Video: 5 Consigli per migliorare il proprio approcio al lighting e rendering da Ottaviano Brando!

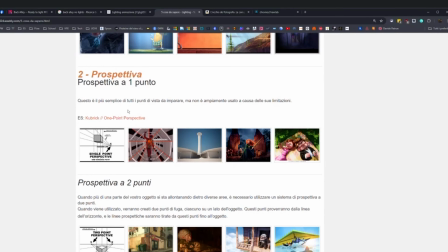(12:13)
Io metto tre prospettive, che sono le basilari: la prospettiva a un punto, a due e a tre punti.
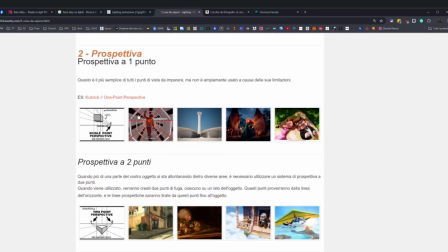(12:18)
A cosa servono e perché le utilizziamo? Faccio un velocissimo excursus su ognuna di loro. Prospettiva a un punto, appunto, utilizziamo un punto di vista dove Stanley Kubrick è stato il maestro di questa tecnica,
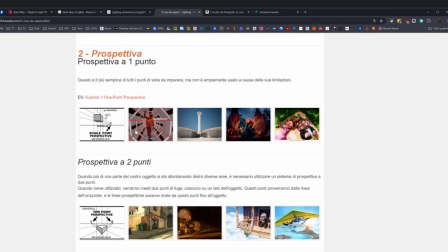(12:33)
per creare ansia e per creare diciamo, un focus, un tunnel di attenzione,
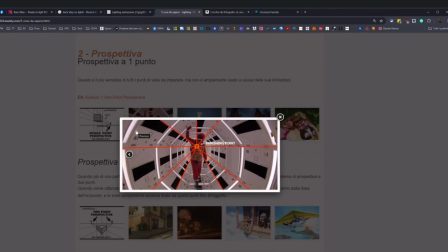(12:41)
semplicissimo su un unico punto all'interno del nostro frame.
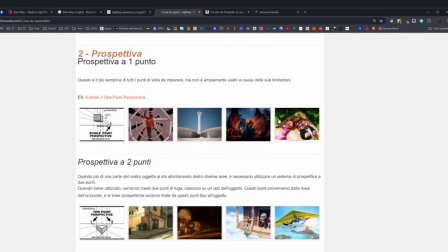(12:45)
Questa cosa è molto complicata da gestire, perché devi avere le lenti giuste, devi andare a fare le prove, la prospettiva deve essere, le camere rispetto agli oggetti devono essere messi in un determinato punto,
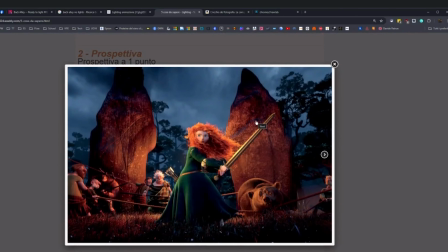(12:56)
però ancora si utilizza, come per esempio in una scena positiva e in una scena negativa. In questo caso, in una scena negativa si utilizza per ampliare la forza che lei mostra all'interno di questo frame,
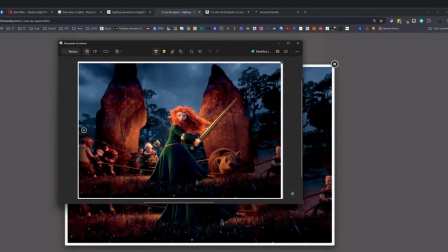(13:10)
perché se noi andiamo a fare sempre la nostra piccola, il nostro piccolo scanning dell'immagine,
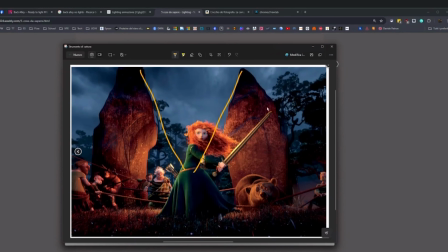(13:18)
vediamo che tutti i punti della roccia, la spada, le corde, l'arco, queste altre corde qui, che, come vedete, è la stessa identica corda che sta qui, però si spezza e va poi qui, in quest'area,
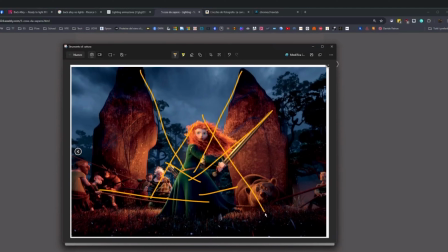(13:34)
serve per enfatizzare la sua presenza all'interno del frame. E quindi far leggere tutto quello che succede prima di leggere l'immagine completa, leggere lei con tutta la sua forza, in tutta la sua determinazione diciamo, sull'atto che sta compiendo.
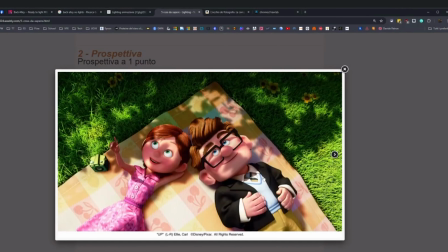(13:54)
Questo è sempre a prospettiva un punto. Questo è un altro esempio invece opposto, dove noi abbiamo due personaggi e null'altro, perché non c'è effettivamente nient'altro in questo frame. Si utilizza a prospettiva un punto per creare una piramide di lettura dei nostri
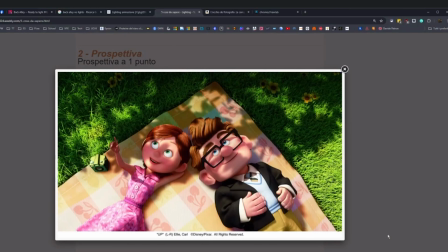(14:11)
personaggi e lasciare ampliare l'immaginazione tutto quello che ci può essere dietro al nostro frame. Quindi si utilizza l'ombra di un albero come gobo. In questo caso il gobo sarebbe un'ombra creata finta, non c'è una geometria che ti crea quell'ombra,
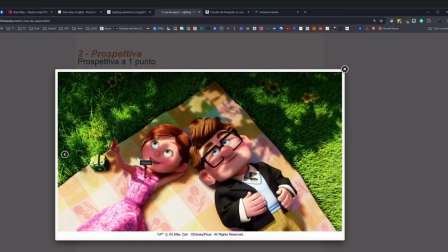(14:26)
ma bensì c'è una spotlight o un'altra luce che ha una maschera interna e ti crea l'effetto di ombra sugli oggetti. E in questo caso la prospettiva a un punto ti apre la lettura ai due personaggi, che, essendo l'unica, diciamo, fonte di attenzione in questo caso,
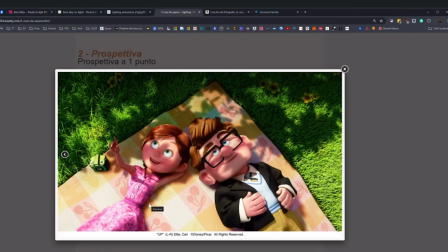(14:46)
per non far sì che l'immagine sembrasse noiosa, se avessero messo il telo rettangolare non si sarebbe letto nient'altro se non una fascia verde ai personaggi giù, sfruttano la prospettiva a un punto per aprire l'immagine e lasciare immaginare allo spettatore quello che ci può essere dietro.
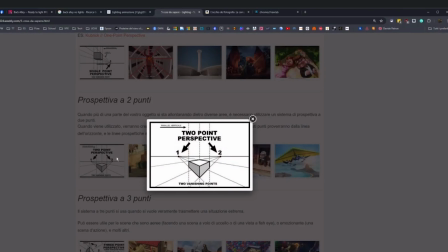(15:08)
Invece la prospettiva a due punti classicissima che si utilizza praticamente al 99% delle volte,
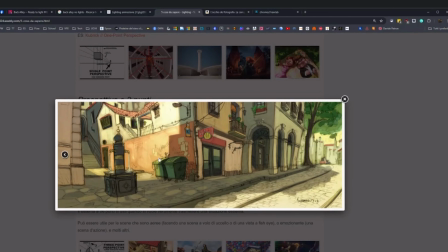(15:14)
che è quella che serve principalmente per, ecco, per fare le strade, per fare i punti in alto e i punti in basso,
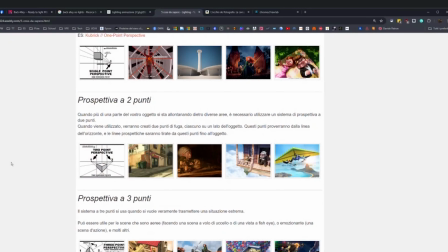(15:19)
questa è la più classica, quindi la conoscete anche senza conoscerla in realtà, però a volte viene utilizzata, come in questo caso,
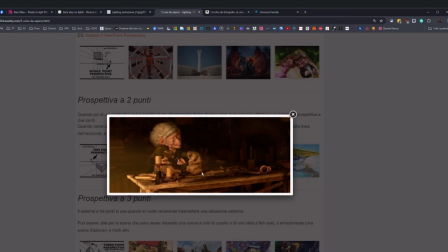(15:26)
per ampliare lo spazio che c'è all'interno di una scena dove effettivamente una scena molto chiusa, molto piccola. In questo caso il tavolo crea una prospettiva a due punti dove andiamo a prendere i punti di fuoco sulla linea immaginaria dell'orizzonte e apriamo
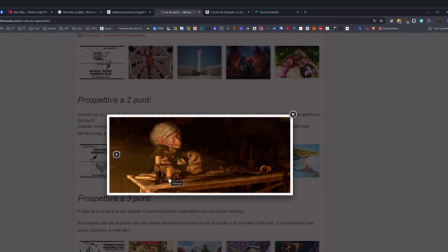(15:45)
la stanza di questa strega, sapendo, in questo caso vedendo quanta distanza c'è dal muro al tavolo e quanto è grande, quanto è larga questa sala, questa stanza.
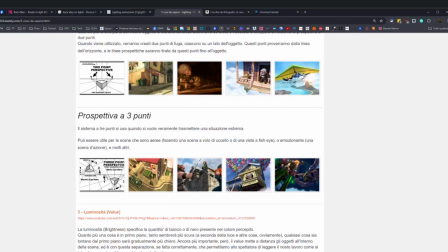(16:01)
La prospettiva invece a tre punti ci aiuta a definire un punto di lettura per quanto riguarda sia diciamo di ansia, di angoscia che ci può cadere qualcosa addosso, sia invece di mettere in importanza un determinato punto.
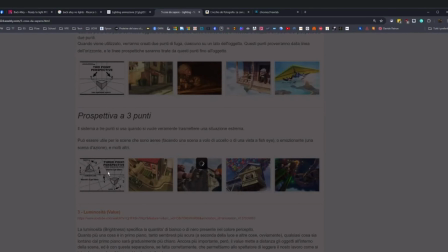(16:20)
A volte si utilizza quando guardiamo un qualcosa verso l'alto, si chiama un punto zenith, e quando guardiamo qualcosa verso il basso è il punto nadir.
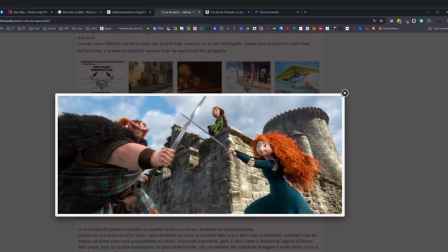(16:30)
In questo caso si utilizza un punto zenith per mettere in evidenza la contrarietà della regina rispetto a quello che stanno facendo i personaggi sotto, quindi dare più importanza alla regina rispetto a quello che succede sotto,
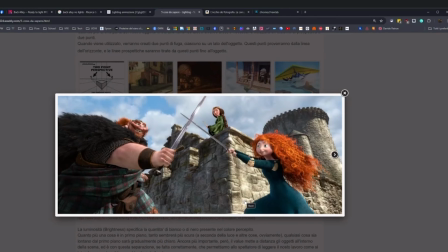(16:44)
avendola molto distante. Quindi la lettura è evidente in questo caso per questo motivo.
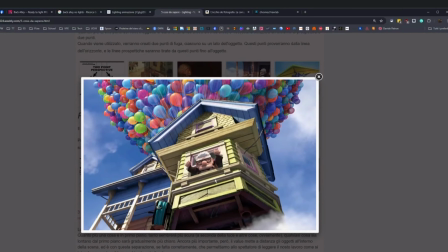(16:53)
Un'altra cosa invece è questa fonte di questa specie di libertà, diciamo così, che viene ampliata dal fatto della freccia che viene creata dal tetto della casa per far sì che l'immagine si apra verso l'alto,
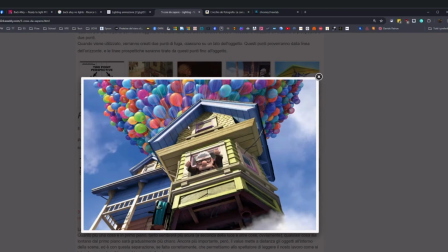(17:05)
quindi si utilizza il terzo punto di prospettiva per aprire, per lasciare andare un qualcosa verso fuori,
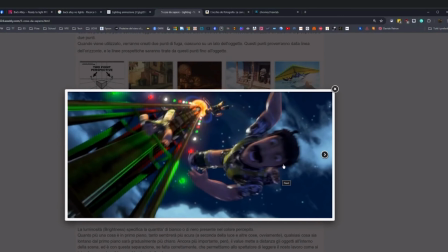(17:13)
mentre in questo caso al contrario, per far sì che si crei una tensione, uno stato di ansia e far sì che le cose ti possano cadere in viso, si utilizza sempre il terzo punto, però in questo caso, essendo la camera molto veloce nello scendere,
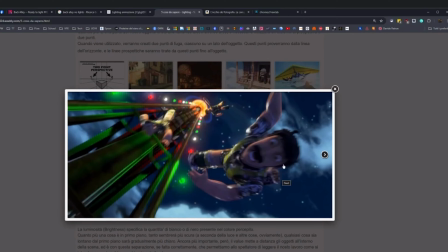(17:29)
gli oggetti ancora più veloci nel venirti addosso, il terzo punto ti crea questa sensazione di angoscia.
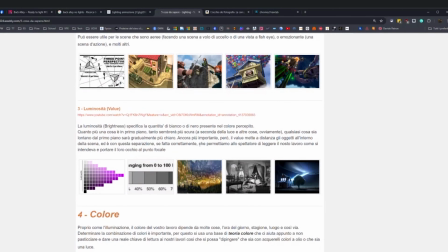(17:36)
Poi abbiamo il terzo punto fondamentale che bisogna conoscere sempre, è la luminosità e come funziona la luminosità nelle immagini.
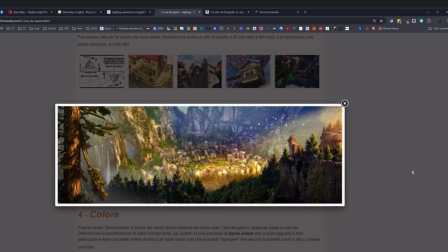(17:46)
Questa cosa come si evolve nella nostra immagine? Si evolve in questo modo.
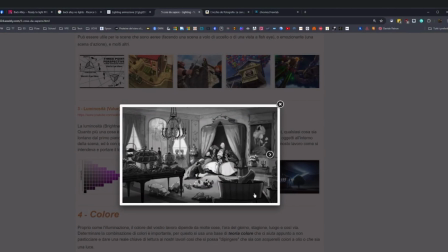(17:51)
Quando noi abbiamo gli oggetti vicino alla nostra, quindi foreground, vicino alla nostra camera, questi devono tendere a essere più scuri rispetto alla zona focale di dove dobbiamo andare a porre l'attenzione noi.
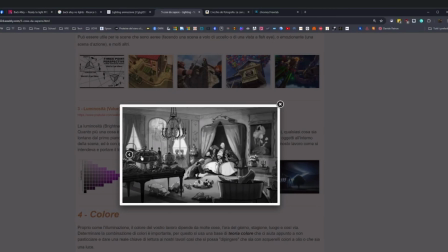(18:05)
Quindi se qui lo faccio vedere in bianco e nero perché si legge meglio. Gli oggetti davanti vicino alla camera sono tutti quanti più scuri. La zona che ci interessa vedere sarà con la sua intensità luminosa corretta, e la zona invece nel background,
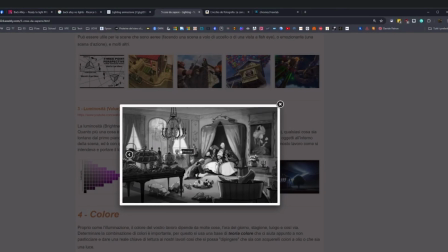(18:23)
che è la zona che vogliamo perdere, diciamo così, sarà una zona di colore più neutra, sì, neutra, la parola giusta è neutra.
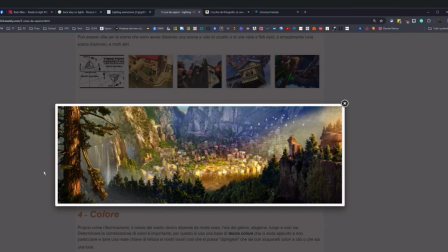(18:36)
Qui un esempio, la parte davanti a noi la sfruttiamo e la rendiamo più scura, quindi tutta la foresta, poi ci mettiamo un'attenzione qui per andare a equilibrare l'immagine con l'albero con un fascio di luce, perché abbiamo nella parte opposta sempre il castello con il nostro fascio di luce.
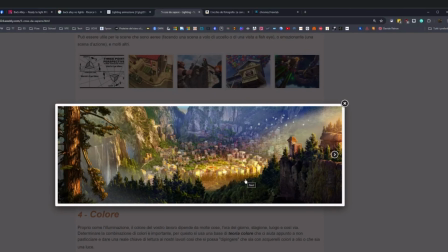(18:52)
Facciamo entrare questo fascio di luce per andare a leggere la nostra immagine, però la zona che non è particolarmente scura è molto ai lati, quindi non ci dà fastidio diciamo, nell'angolo visivo. Invece la città, che è quella che a noi interessa avere come punto focale della nostra immagine,
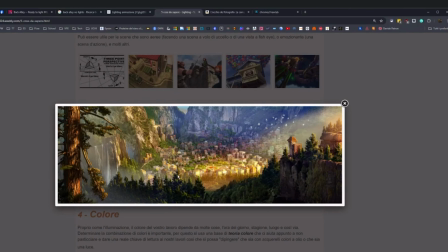(19:11)
è ben illuminata e ben equilibrata con i contrasti giusti, e invece tutto quello che succede all'esterno, quindi in distanza, è neutro. Abbiamo l'atmosfera che diciamo, che crea questa patina di neutralità sopra, e la perdiamo come effettivamente è nella natura,
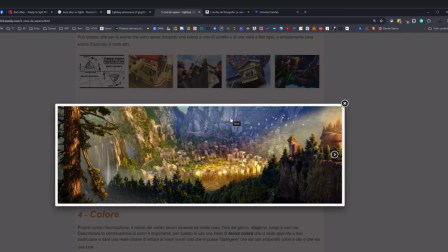(19:29)
perché se voi guardate un landscape di, non so, di una montagna o se se state in autostrada e vedete i monti in lontananza, da dove siete voi a dove sono le montagne, c'è questa atmosfera che ti crea questo effetto di nebbiolina che ti fa perdere l'importanza delle montagne lì in fondo.
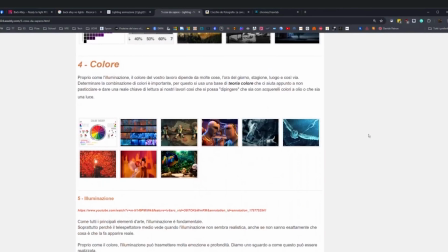(19:46)
È quello che noi dobbiamo creare in effetti nelle nostre immagini. Poi abbiamo la teoria del colore.
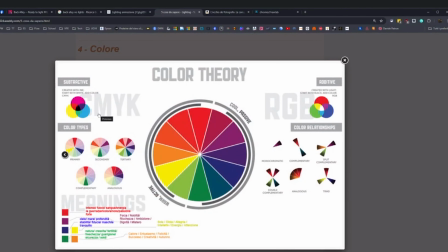(19:53)
Io qui metto solo colore, ma in realtà è la teoria del colore, dove noi dobbiamo saper distinguere la quadricromia dalla tricromia come prima cosa, perché la cosa fondamentale è saper utilizzare il colore in un determinato contesto, perché ogni colore determina un'emozione, determina un messaggio che si vuole lanciare,
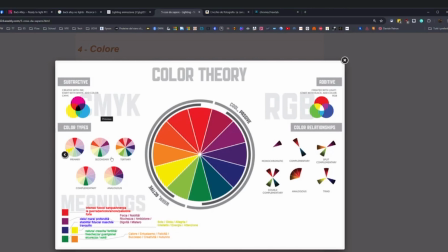(20:12)
e quindi saper utilizzare l'abbinamento di colori giusto è il 90% del lavoro che dobbiamo fare noi lighter, perché noi lavoriamo con la luce, e se mettiamo una luce che non che cozza con l'altra, non funziona praticamente nulla.